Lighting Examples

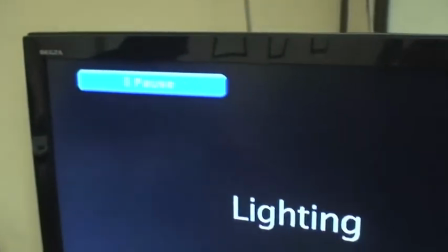0s
We've got here on DVD a couple of nice lighting examples, some good, some bad, but things you're going to run into in the everyday world.
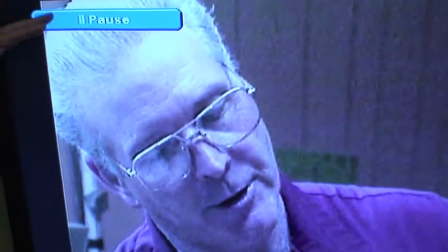10s
This is fluorescent lighting. Dark at night, light is straight up over the top of him, creating dark circles under his eyes.
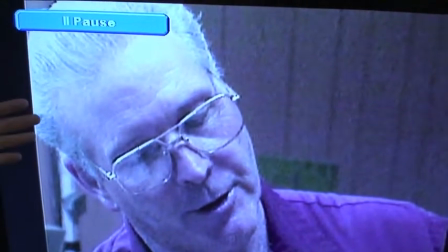18s
Not the best. If you can improve on that, then I would suggest it.
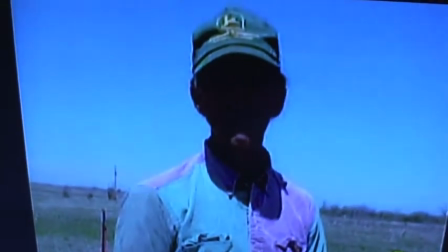25s
Here's another example of an interview that's just not going to work out very well if you continue to shoot it that way.
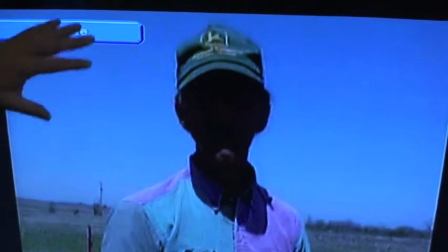33s
The sun is behind him, he has a hat on, so his whole face is in the shade. The camera is trying to adjust to this light, whereas it's leaving his face.
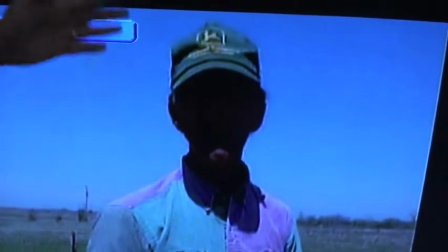41s
If you wanted to light to his face, suddenly you're washed out in the background.
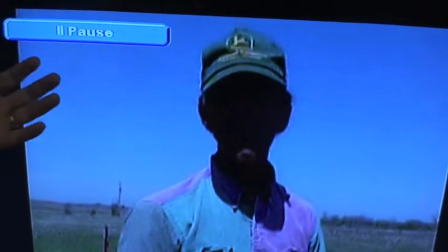45s
So optimally you would turn him around and put the sun on his face, or have him take his hat off, something so that you don't have that.
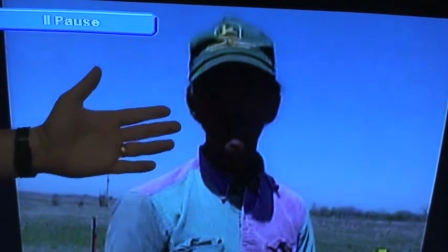53s
That's a problem.
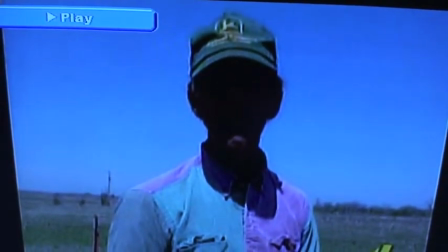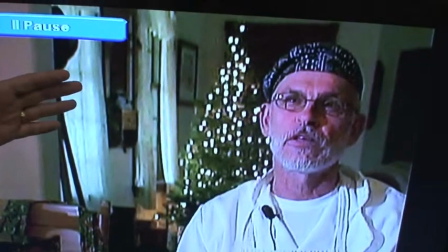60s
This is one light here with a relatively long lens.
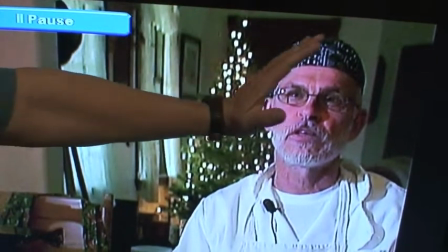67s
The light is shining on his face as if it's from a window.
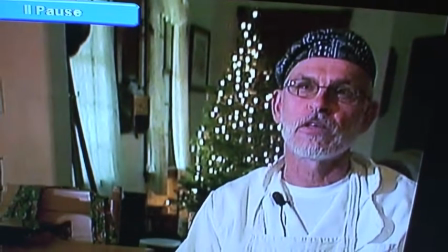72s
I shot this in his kitchen. It's one of my favorite places to interview somebody because you have daylight coming in.
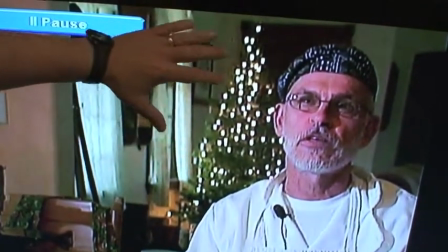78s
You have daylight coming in behind him, creating kind of a nice backlight, but you have something going on in the back, so it's an interesting texture.
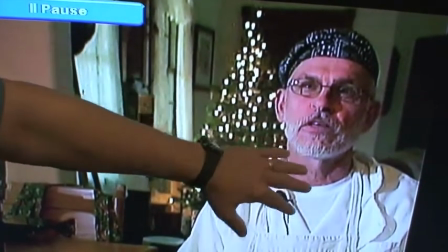86s
You have light off to the side, so you create some interesting dramatic shadows here, but not too severe.
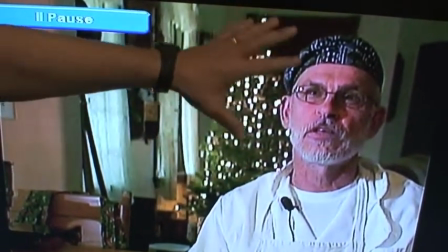93s
You can see his whole face, but it's much more interesting than if it was straight on.
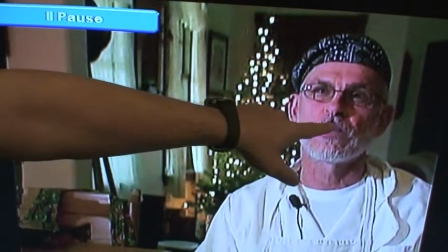98s
It's off to the side and you're shooting on the shady side.
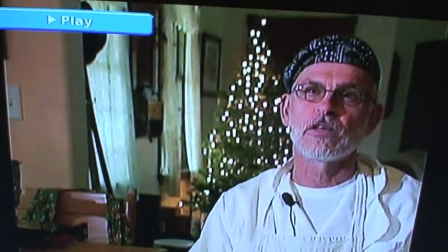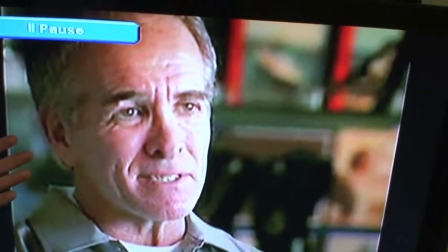106s
This is MMJ in Colorado Springs, who is shooting with no light.
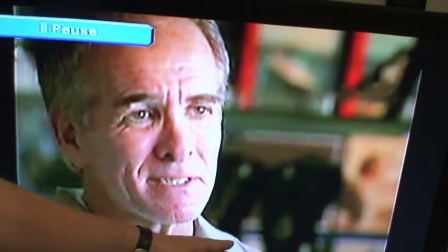112s
He's got a garage door open. It's a workshop. The light is coming in.
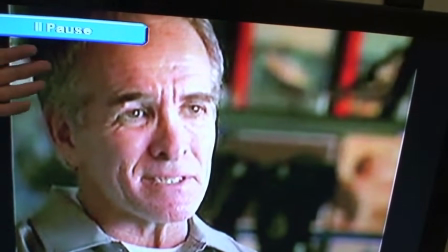116s
Daylight is coming in. He's shooting from the shady side with a long lens. In other words, he's got the camera back a ways.
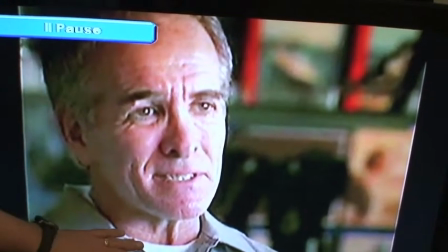123s
He's zoomed in, which puts the background a little more out of focus, makes him pop right out.
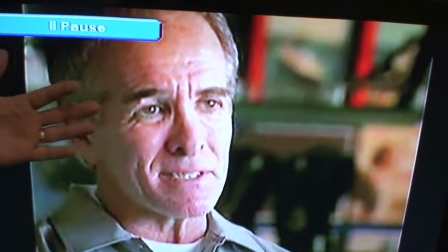129s
He's not part of the background. He's separated from the background because of the focal length.
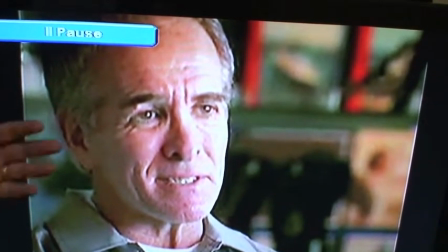133s
You do that by getting far back, doing the interview not right next to him, but maybe 30 feet back, and you get this effect.
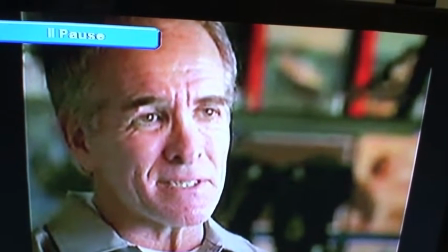141s
And zooming in and then holding on that right. Tight shot.
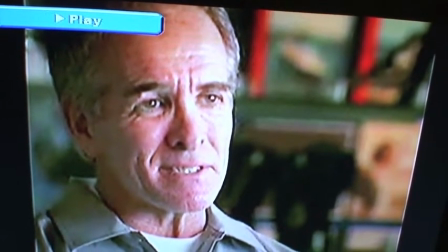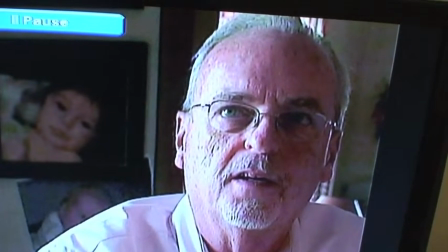150s
This is another no light interview.
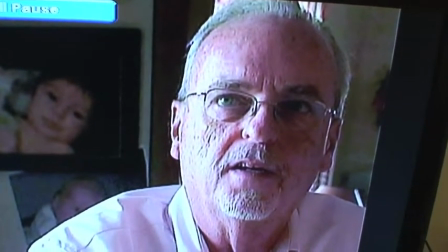154s
Window is off to his right, to your left, shining on his face, across his face.
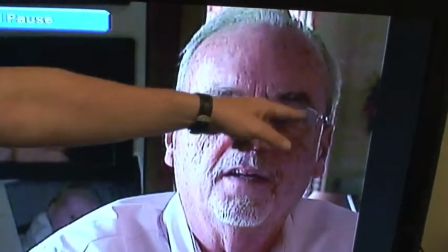161s
He has a backlight. There's another window kind of right behind him, and there's another bank of windows behind him, creating a little bit of backlight.
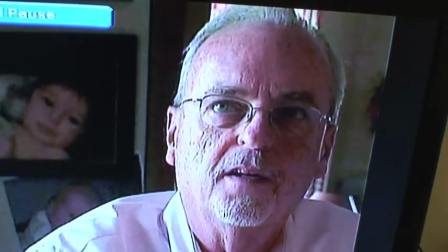169s
So he pops again. He's separated from the background because of backlight here.
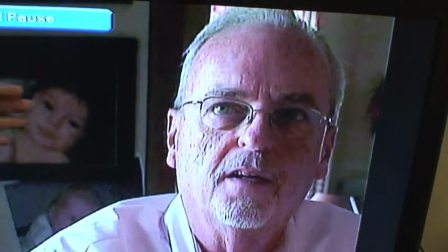174s
Natural backlight, no setup. I just moved him to where I could get this.
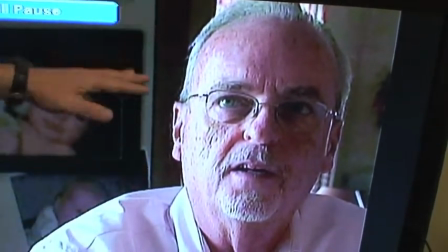179s
There's a dark enough background, so he pops away from that.
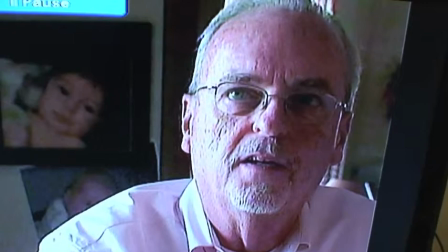182s
So you have basically two lights at work here, a backlight and a light off to the side, but it's all daylight and no setup.
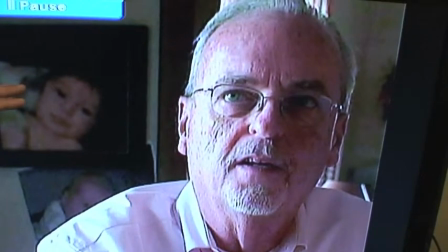191s
You just moved him to where he looked the best.
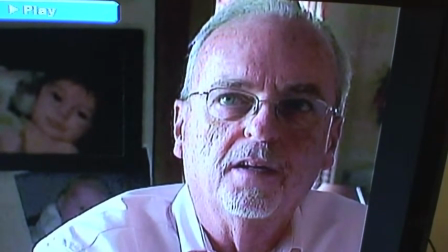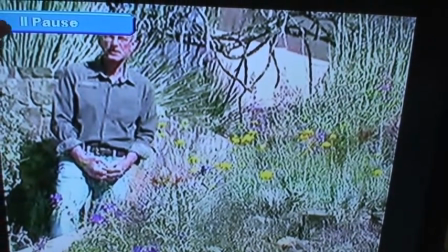199s
This is kind of a nice framing here. It's not your traditional head and shoulders framing.
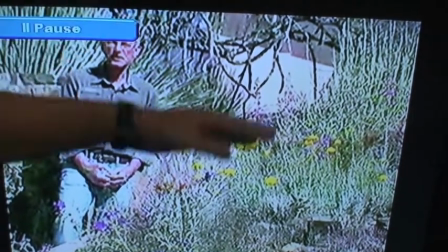205s
You sort of include him in the background.
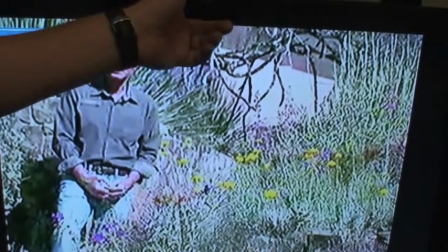208s
The sun is shining on him, not right in his eyes, but off to his left and coming down across him.
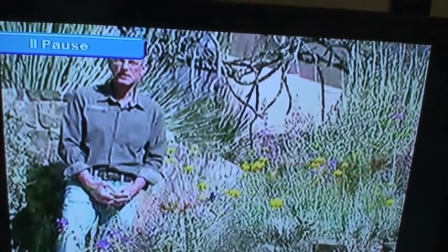215s
The sun's not directly overhead like it would be, if it was in the midsummer.
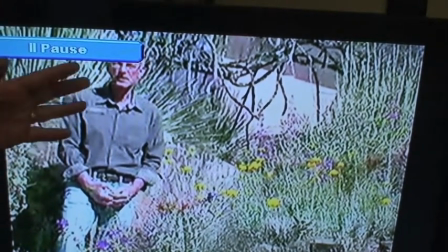220s
This is springtime and it's shot in the morning, so the light is still kind to him and not washing him out.
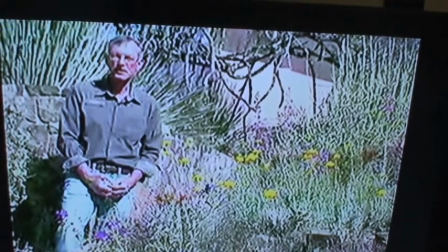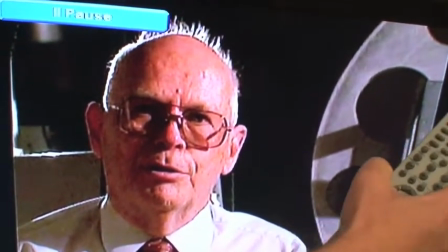234s
And this is a story on a projectionist. The light is off to the side, and this is a two-light setup.
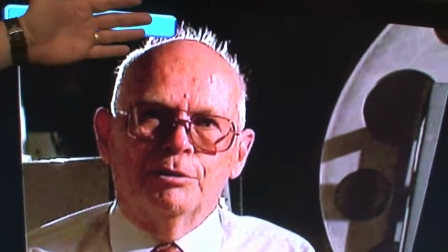240s
You have light behind him, separating him from a dark background,
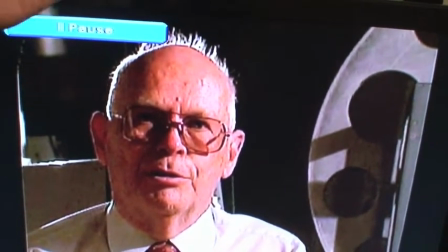246s
defining his face and head, and so it's a perfect backlight that makes him pop.
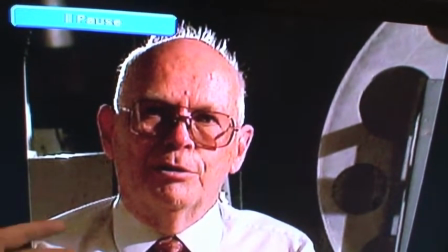254s
It just brings him out,
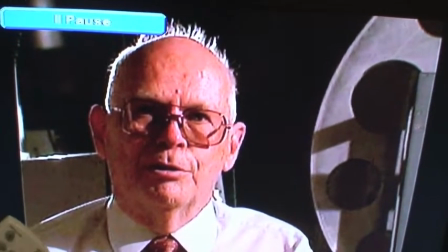255s
and it just creates something that I think draws the eye much more than if you had him sort of with no backlight and one light off to the side.
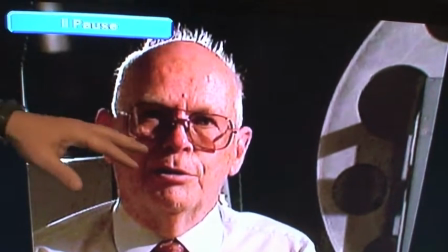264s
It's just sort of much more muddy in the background. A backlight really helps bring out the interview subject.
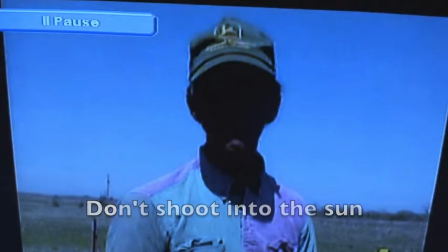271s
Here are key points. Don't shoot into the sun. Keep the sun to your back.
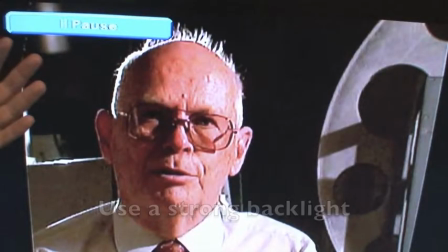279s
Use a strong backlight. Take advantage of window light.
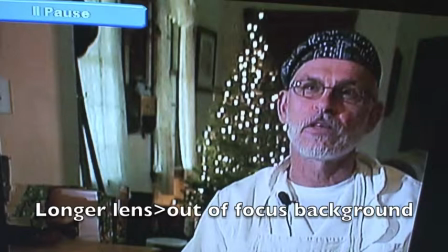287s
A longer lens means an out-of-focus background, which is good for interviews. Contact me with questions. Take care.